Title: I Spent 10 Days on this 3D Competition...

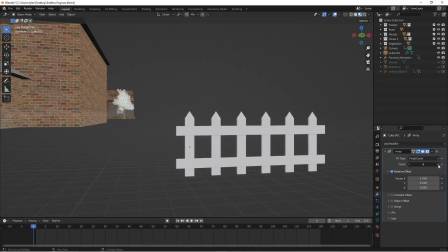249s
After that, I moved on to making a fence using arrays. These were used to separate the houses so that they would take up more space.
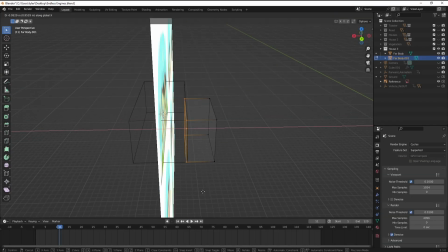254s
And the final thing I did this day was make house 3. The way I made this one was exactly the same as the other 2.
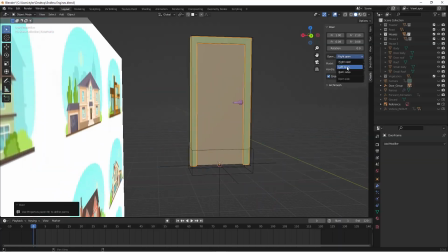259s
The only difference is that this time I used an add-on I just discovered called Orcamesh. This add-on has a bunch of customizable assets that are commonly used in architectural design.
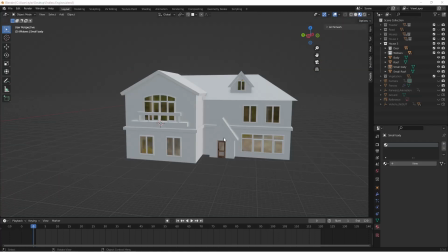267s
This really helped me speed up a lot because I didn't have to worry about things like doors and windows anymore, which are pretty complex to model.
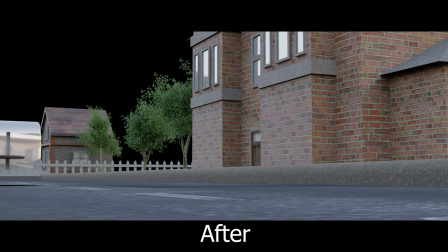272s
I got a lot done today, and I'm pretty happy with how it turned out. And with all that done, we move on to day 7.
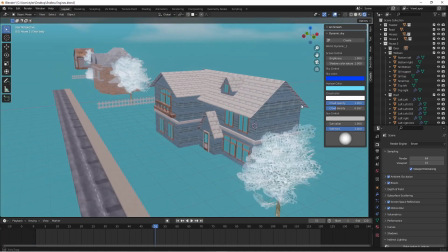277s
To start it off, I textured house 3 and put it into the scene. Next, I realized that there was no sky in the render, so I decided to make one in Blender.
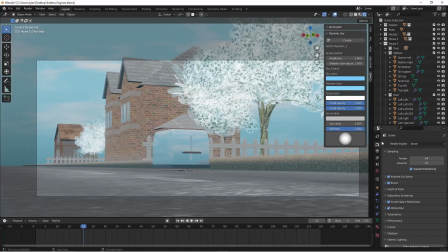284s
And long story short, it just didn't work. But don't worry, we're gonna get a sky eventually, but that's gonna have to wait.
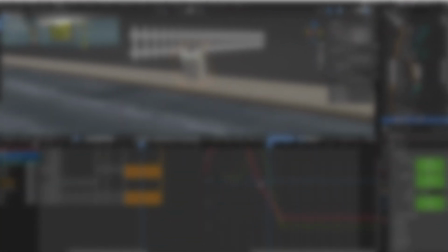289s
Because right now, we're doing something completely different. And because I now have a good feeling of the setting, we can finally start animation. Doing this was probably the most fun part.
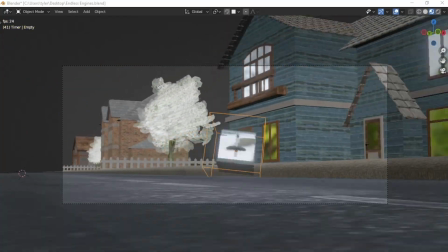297s
It was a lot of trial and error and just testing things out, but when it worked, it was really satisfying. Technically, it was kind of confusing, just because all the keyframes were stacked on top of each other.
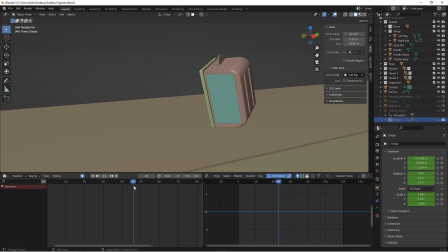305s
I was very much out of my comfort zone, but it was a lot of fun to learn. And right now, the animation didn't make much sense, because there was nothing keeping it in the air, which is why I made jets.
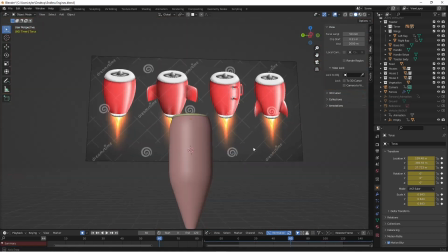313s
These were especially difficult to model, just because they were spherical, and most of the things I've been making have been cubic.
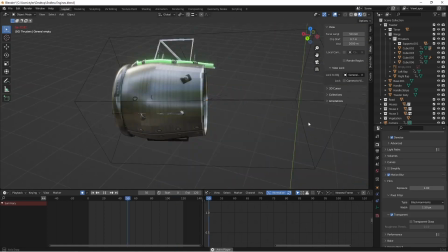318s
Eventually I figured it out, and I got to move on to animating it. I made it kind of like a nesting doll in order for it to totally fit into the toaster.
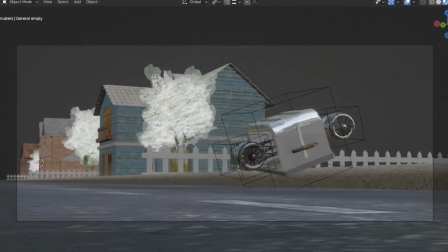323s
And once they were put into the scene, it looked way more realistic. A lot got done today, but we still need to move on to day 8.
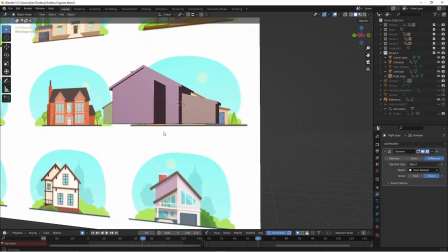330s
All that really happened this day was that I made house 4, and as I'm doing it, I realized how much better and faster I'm getting at making things in Blender.
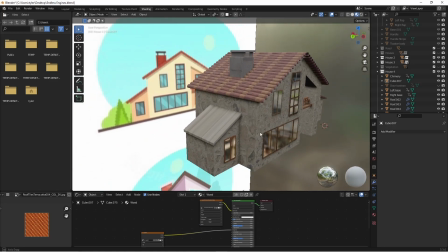336s
And to be honest, this is probably the best model of really anything I've ever made. But then again, I still took shortcuts on the side of the house that you're not going to see, because that deadline was really coming up quick.
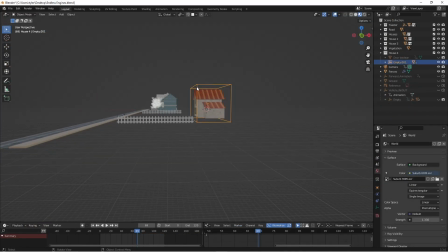344s
And because of this, I had to put the finishing touches on my render, and so that's where we're going to pick up on day 9.
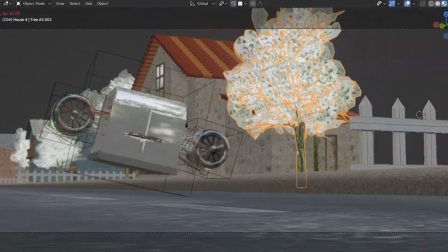349s
To fill up the scene more, I added a lot more trees between the houses. This made it feel a lot more cohesive, opposed to everything's being stuck on a board.
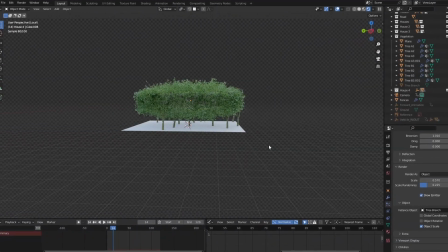355s
But I realized the background was still pretty empty, so I made some forests. Trying to keep it as easy on my computer as possible, I made it in a pretty weird way.
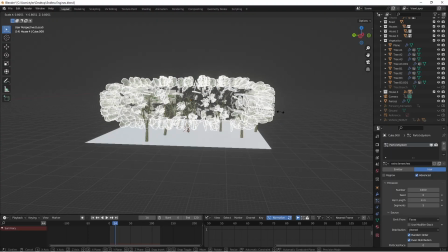363s
I made 2 particle systems. One of the tree trunk, and then the other of the leaves. When you stick them together, it looks pretty convincing when they're far away from camera.
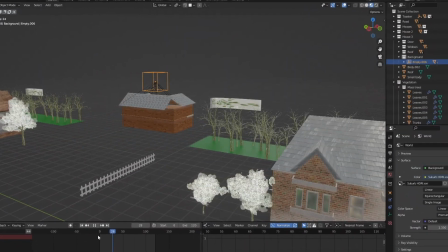370s
The final thing I did to fill up the space was just make more houses in the background. I did this by taking the pre-existing houses I've already made and then flipping them around, and no one really knows.
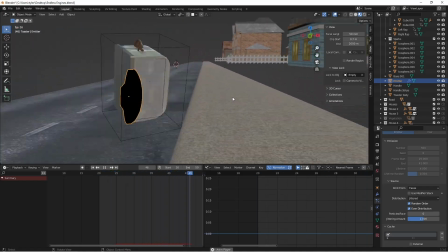378s
After that, the final thing I did in Blender was make sparks, which were surprisingly easy. So with those done, we were ready to render in Blender.
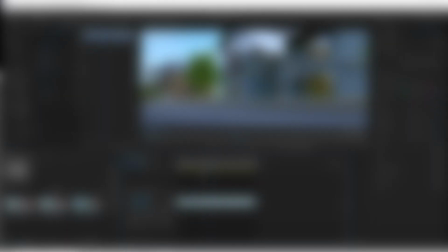385s
And the final step in this process was sending it over to After Effects and Premiere Pro for the final touches.
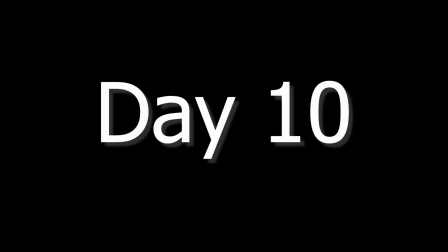390s
But I'll talk more about that in day 10. Remember when I said I was going to make a sky?
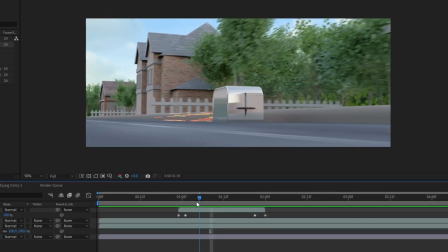395s
Well, now I'm doing it, and it's way easier in After Effects than it is in Blender.
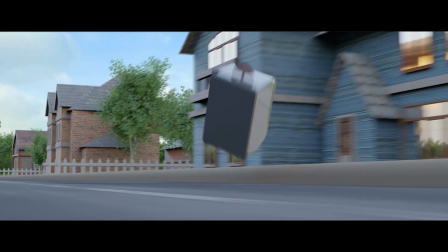400s
I just found an image of a field and sky and then threw it in the background. Then with a little bit of scale keyframing, just to make it look more dynamic, it looks really good.
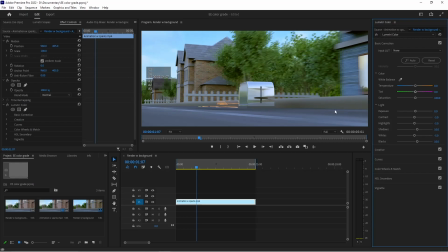408s
Then I brought it into Premiere Pro for some color grading. Then after that, it was done, ready to submit.
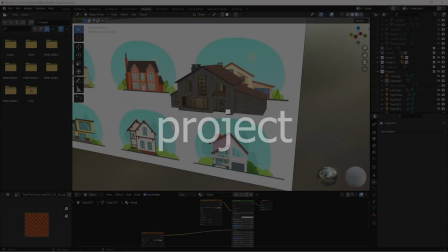413s
And let me just say, I had a lot of fun working on this project. And I learned a lot about 3D art, from modeling and texturing to even animation.
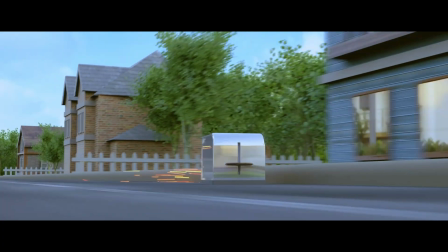420s
And although I didn't do it in this challenge, next time I am going to make it in top 100.
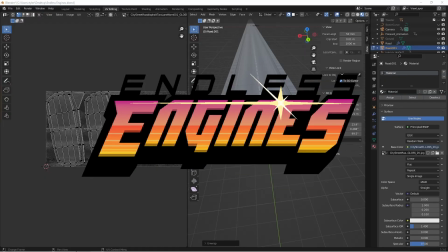424s
I really hope you enjoyed this video, and the only thing I ask is that you go watch another video that I've made, or just let me know in the comments what you'd like to see me do next.
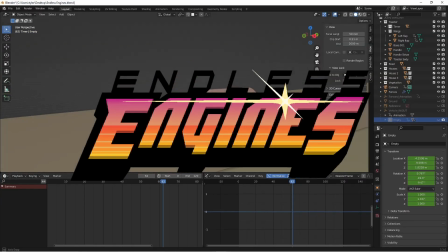431s
And with that said, I'll see you in the next one.